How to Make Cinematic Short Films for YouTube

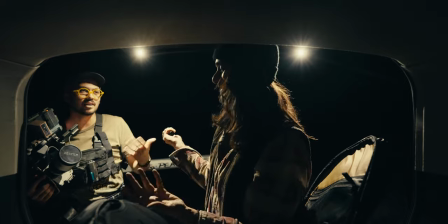(6:48)
Like I know we're imitating some Sicario type shit right now. Did I have you say Sicario? No, you didn't. But I know that's what you're talking about.
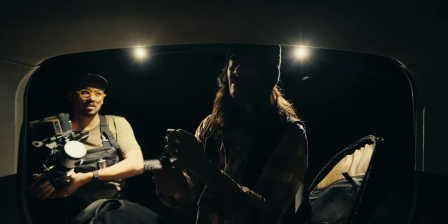(6:54)
Yeah, it all just comes down to having a vision. That's literally all it is. Even when it comes to like color grading, people are like, how do you get your colors?
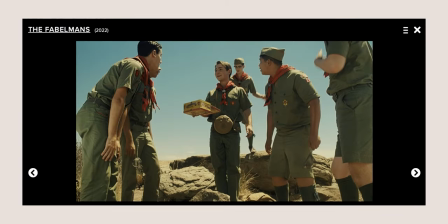(7:01)
It's just those colors are baked in my brain. Like I have so many visual reference baked in my brain of other films, of skin tones even.
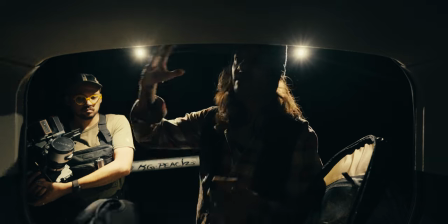(7:07)
People ask me how I get my skin tones. It's literally just baked in my brain on where skin tones should land. So right now, Jared has zero clue. Told him to get in the front seat. He doesn't know what my actions are gonna be yet.
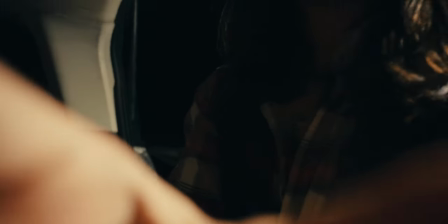(7:21)
So you're gonna see what I'm gonna tell him.
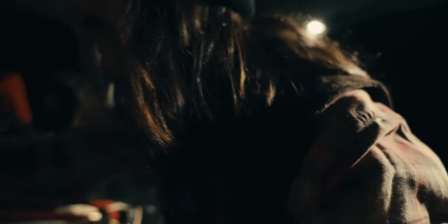(7:22)
I'm going to open this up, I'm going to throw these seats down, and I'm going to move it, and then that's where I'm going to bring out the tactical gun, and I'm going to throw in the vest and all that. Two actions before I do my action. So now we've got to figure out lighting though. I might motivate some red lights, like brake lights behind me.
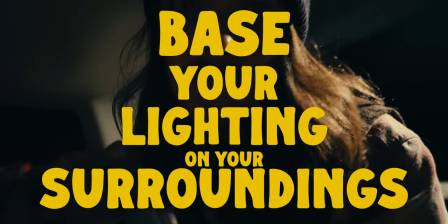(7:39)
All right guys, I got to put this down.
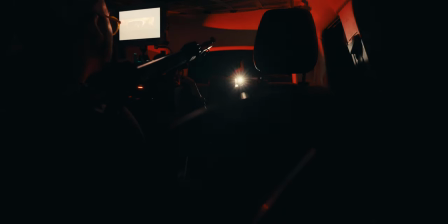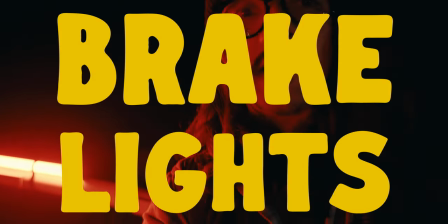(7:47)
This is the lighting. I'm just motivating the tail lights with this Pawvo.
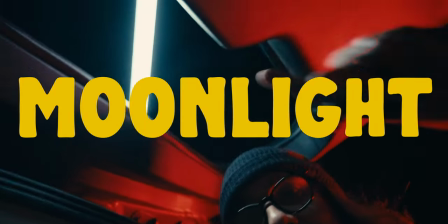(7:52)
Pawvo tubes for night shoots are insane. So this just giving us a soft blue little kicker.
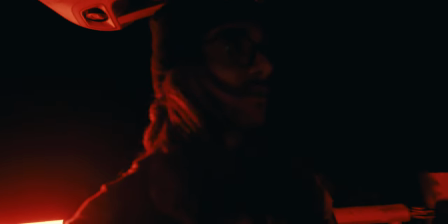(7:57)
A trick when you're doing stuff like this, as long as you backlight, your shit's gonna look cinematic.
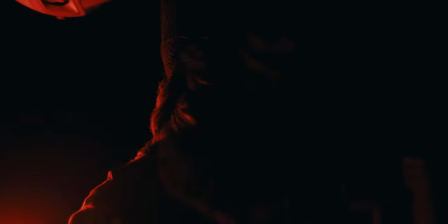(8:03)
It's literally that simple. If you're stuck in a situation where your lights aren't controlled, try to backlight as much as you can.
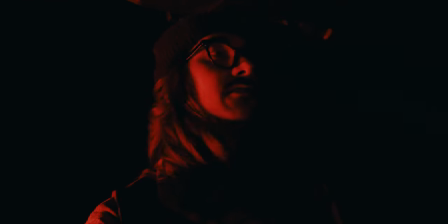(8:09)
Try to shape the light. Just do whatever you can.
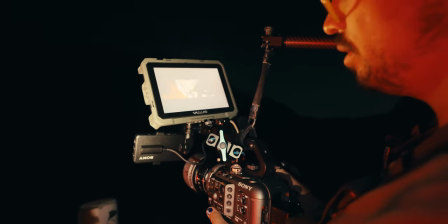(8:13)
Since we're making this up as we go, we're having to do playback and I'm kind of redoing the edit in my brain so we can add little bits into it. So as we go, it's all starting to get pieced together. And again, this is all just like, I haven't done too much narrative work, but I just, I've obsessed about doing narrative work for a while. So it's still kind of, you know, burning in my brain.
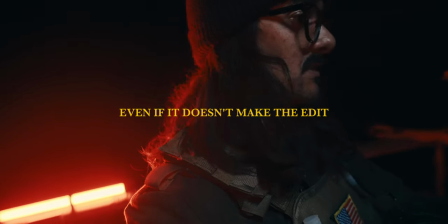(8:36)
We're going to do three more shots. Close up of me grabbing the vest. Low angle shot of me throwing the vest on.
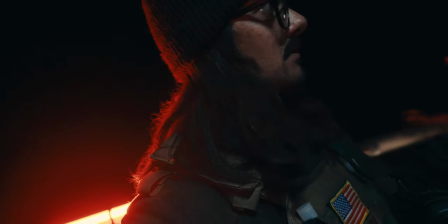(8:41)
We already have a tight of me checking if there's a round in the gun, but it's really tight, which might work.
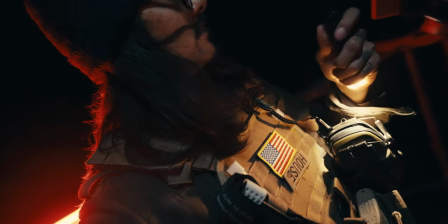(8:47)
But I want to get a safety one of a medium where some of the vest is in there as well and then we'll go to a wide of me shutting it and then it's gonna cut to the river.
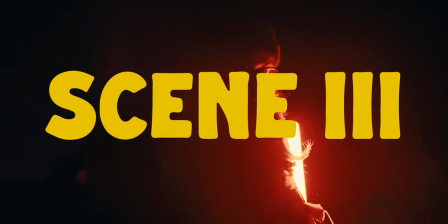(8:55)
The last scene on this location we're gonna do river scenes. I'm gonna go get my boots wet. We got a pauble tube with us. Flashlight's gonna be in hand. That's the only way you gotta be able to read anything out here. You guys can see. You can't see it. There's more light in the sky that way. So hopefully the 12800 with the T2.1 We'll read. We'll see.
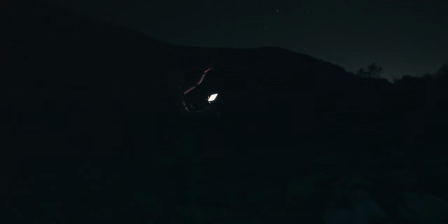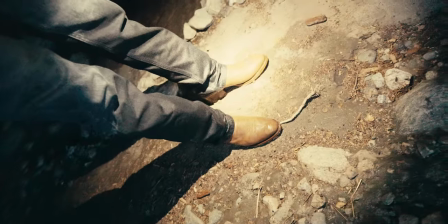(9:24)
You're gonna make me do a few takes and I am just... I'm staying with my family tonight because I got a doctor's appointment on the rez out here.
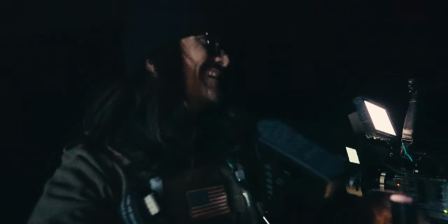(9:32)
I only brought one pair of boots, so... That's all you brought? We're gonna try to get a few creative shots. We have no light.
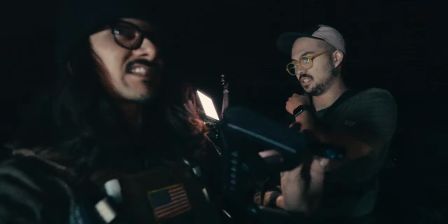(9:37)
I have no idea how this is gonna look in post. It looks sick from the back of the camera though, but it's dark.
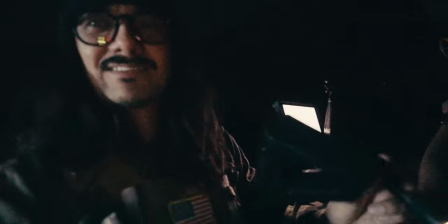(9:43)
I was trying to like, you know, add some diffusion. I want to get a shot with the gun underneath the FX6 with the flashlight, like a perspective down the barrel. Jericho had a good idea because I was like, I don't know how we're going to end this. He goes, what if you just bust in your room and you're like, I've been looking for the best anamorphic. So we finished the shoot. My acting part was really bad. We got most of it done. Visually, we got most of the stuff done. And again, none of this was planned. We're just kind of winging it. Hopefully me kind of putting down my own walls and just letting some of my horrible stuff out there kind of inspires you just to try and work it for yourself as we're on day two on this jericho and i filmed speaking parts and they were pure garbage i didn't have the right idea and i was trying to cut the script on the spot and it was really bad no one will ever see that footage now i'm out here with the homie louise i wrote some stuff out thought about more especially after i did the edit this should be way better again this isn't anything i'm
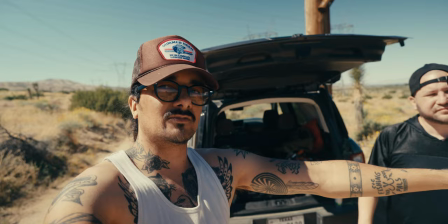(10:44)
some into Sundance or anything, but we're gonna have some fun with it. We used the FX6 for the first part of the film.
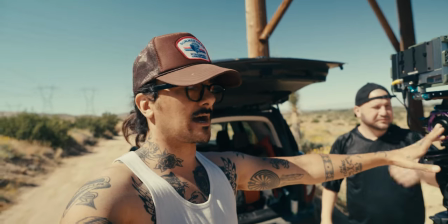(10:50)
Now we're on the red Komodo X, which is a 1.3X crop, but we're gonna be using the internal anamorphic mode.